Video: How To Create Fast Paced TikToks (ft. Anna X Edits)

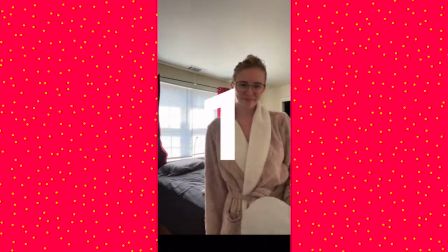Just again really making it engaging doing some fun different clips there with throwing the pillow over my shoulder and then here I add
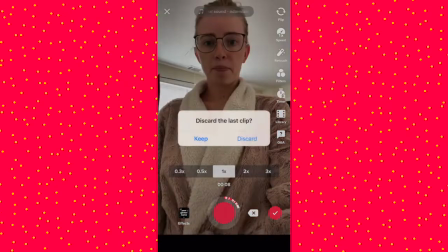I try and add in a transition and I wanted to show you guys this because I had a hard time getting this transition and ended up changing it but that's
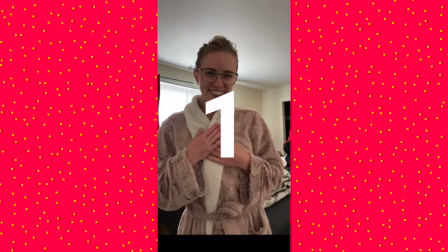okay like if you struggle sometimes with a transition I had a hard time like timing it when I was putting my hand over the camera to
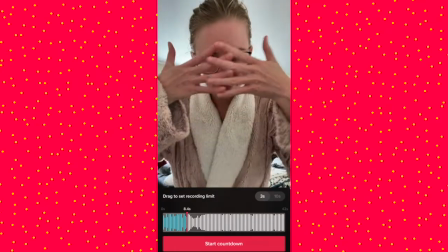for it to work for the next clip so then I switched the transition here to crossing my hands in front of my face and you want to
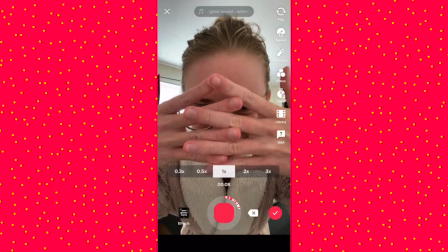time that so you're ending the transition when the timer stops recording and then here I'm
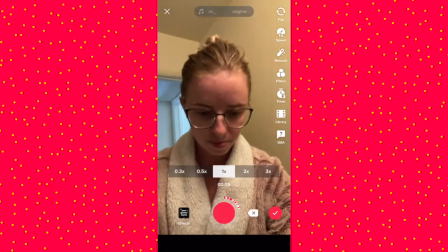switching my location to my bathroom because I'm going to wash my face and do everything with my sink.
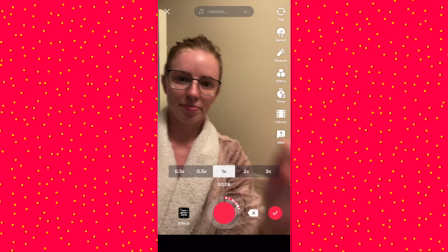And then I'm going to start with the transition with the hands in front of my face and open it up.
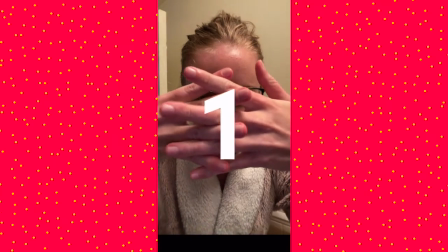Now transitions can be tricky. They are so cool and add so much dynamic to your videos.
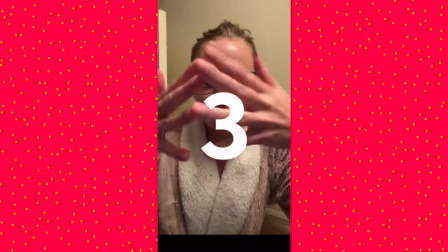But again,
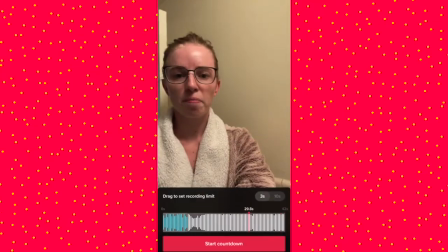I struggled getting the second part of this transition and I just wanted to show you guys and be real and like it's okay if you need to do transitions a couple times.
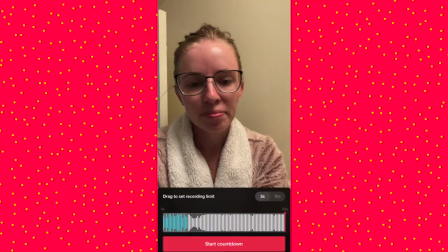You can see I was getting a little frustrated but you just can't let it you can't just can't let it get you down so then i finally
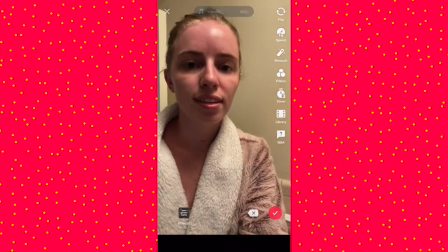got the transition to work and then on to the next clip this one i had just a little bit longer and i started to wash my
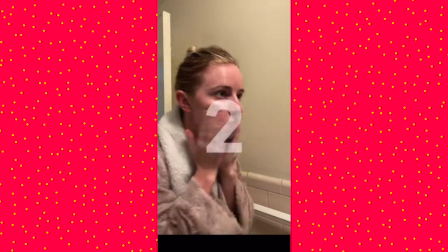face so then when the clip started i was already in the process there and my face was all nice and foamy and then i
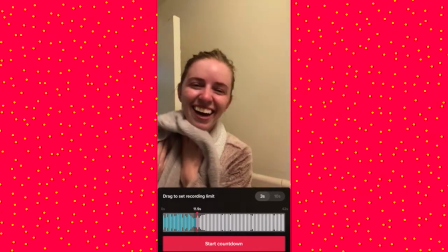finished up my routine dried my face and that's what you can do is like do your routine and leave some blocks of time where you're not doing it on
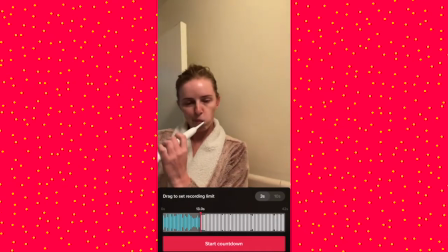camera and then pick certain clips to do on camera so you don't have to do every single step of your routine if you don't want to but I
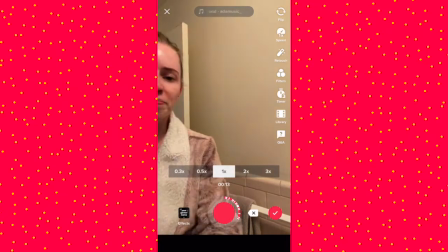liked changing it up here being a little bit dorky changing my faces up changing how close or far away I am from the camera and
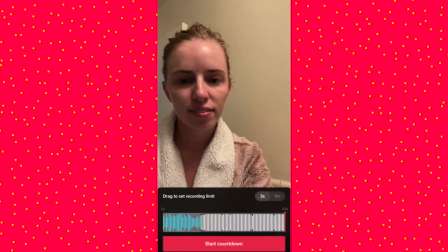you guys can see if you take a look at that record button all of my little clips it's a lot but TikTok makes it so quick and easy
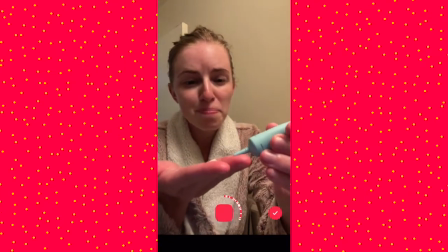so now I'm adding in my eye cream and it completely spurted out and I was I had a funny facial expression but I decided to
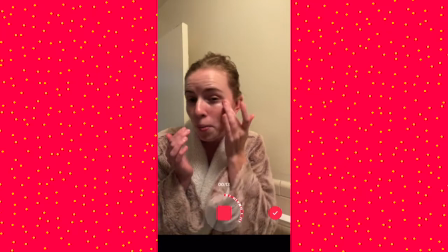keep it so it was fun and then I did some more lip syncing here again lots of little clips and then I finished up my face routine
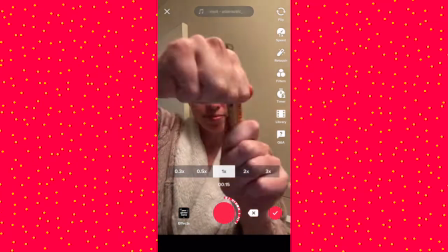and did all that and then I was going to do my chapstick and I got an idea to get closer to the camera and added my
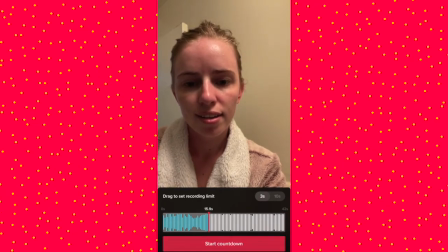chapstick as my last thing that I do here in the bathroom and you can see like my bathroom really isn't that what we
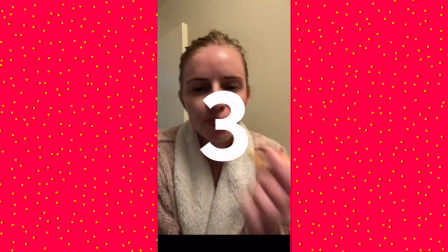call like aesthetic but that's okay like this is real life not everyone's bathroom is going to be absolutely beautiful.
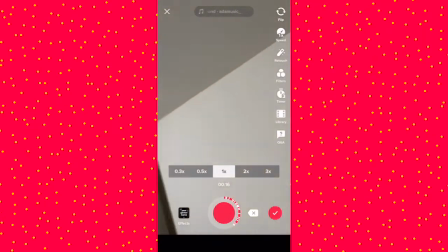But then I go and switch locations back to my bedroom, making it more engaging. And what I'm going to do is have a transition from my robe to the outfit for the day.
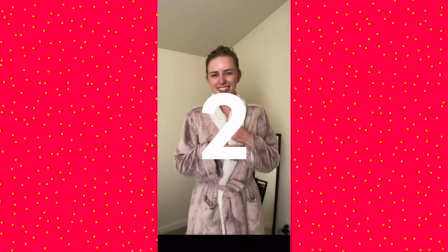So I wanted to do like a little turn. So I start the transition, end it backing away from the camera and remember where it is.
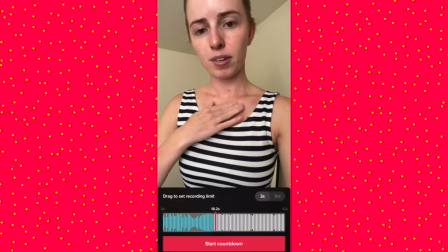And then I go change my outfit, get the clip. And then I remember where I'm turning and start the movement.
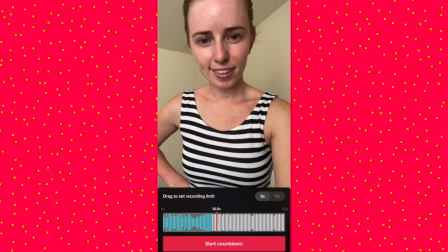But as I rewatched the clip, I decided I wanted to lip sync as I finished it out so I redid the clip turned yes you can see
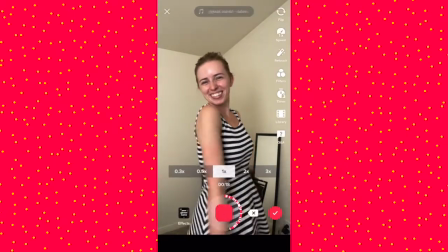my bra strap but I don't care so yeah that's how I did it so
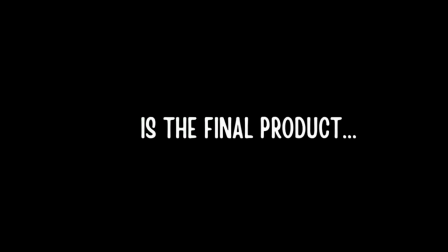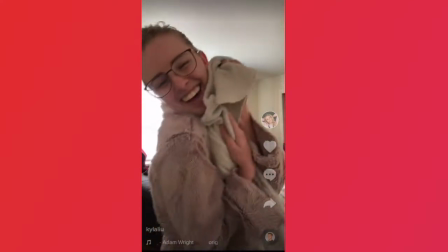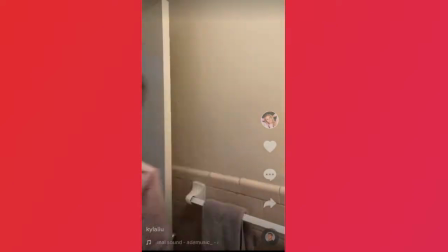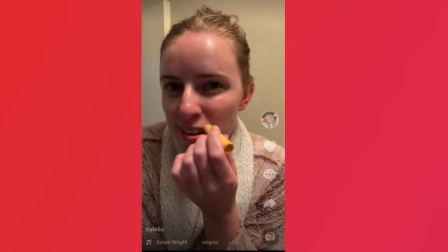there you guys go if you enjoyed this video consider liking and subscribing because you guys subscribing helps support me so much if you guys have any questions please let me know down in the comment section as well as go ahead and drop your tiktok candle in the comment section that way i can go check out your profile other people can follow you if they want and it's just a fun way to build up our community so make sure you do that and i will catch you guys on the next video bye dudes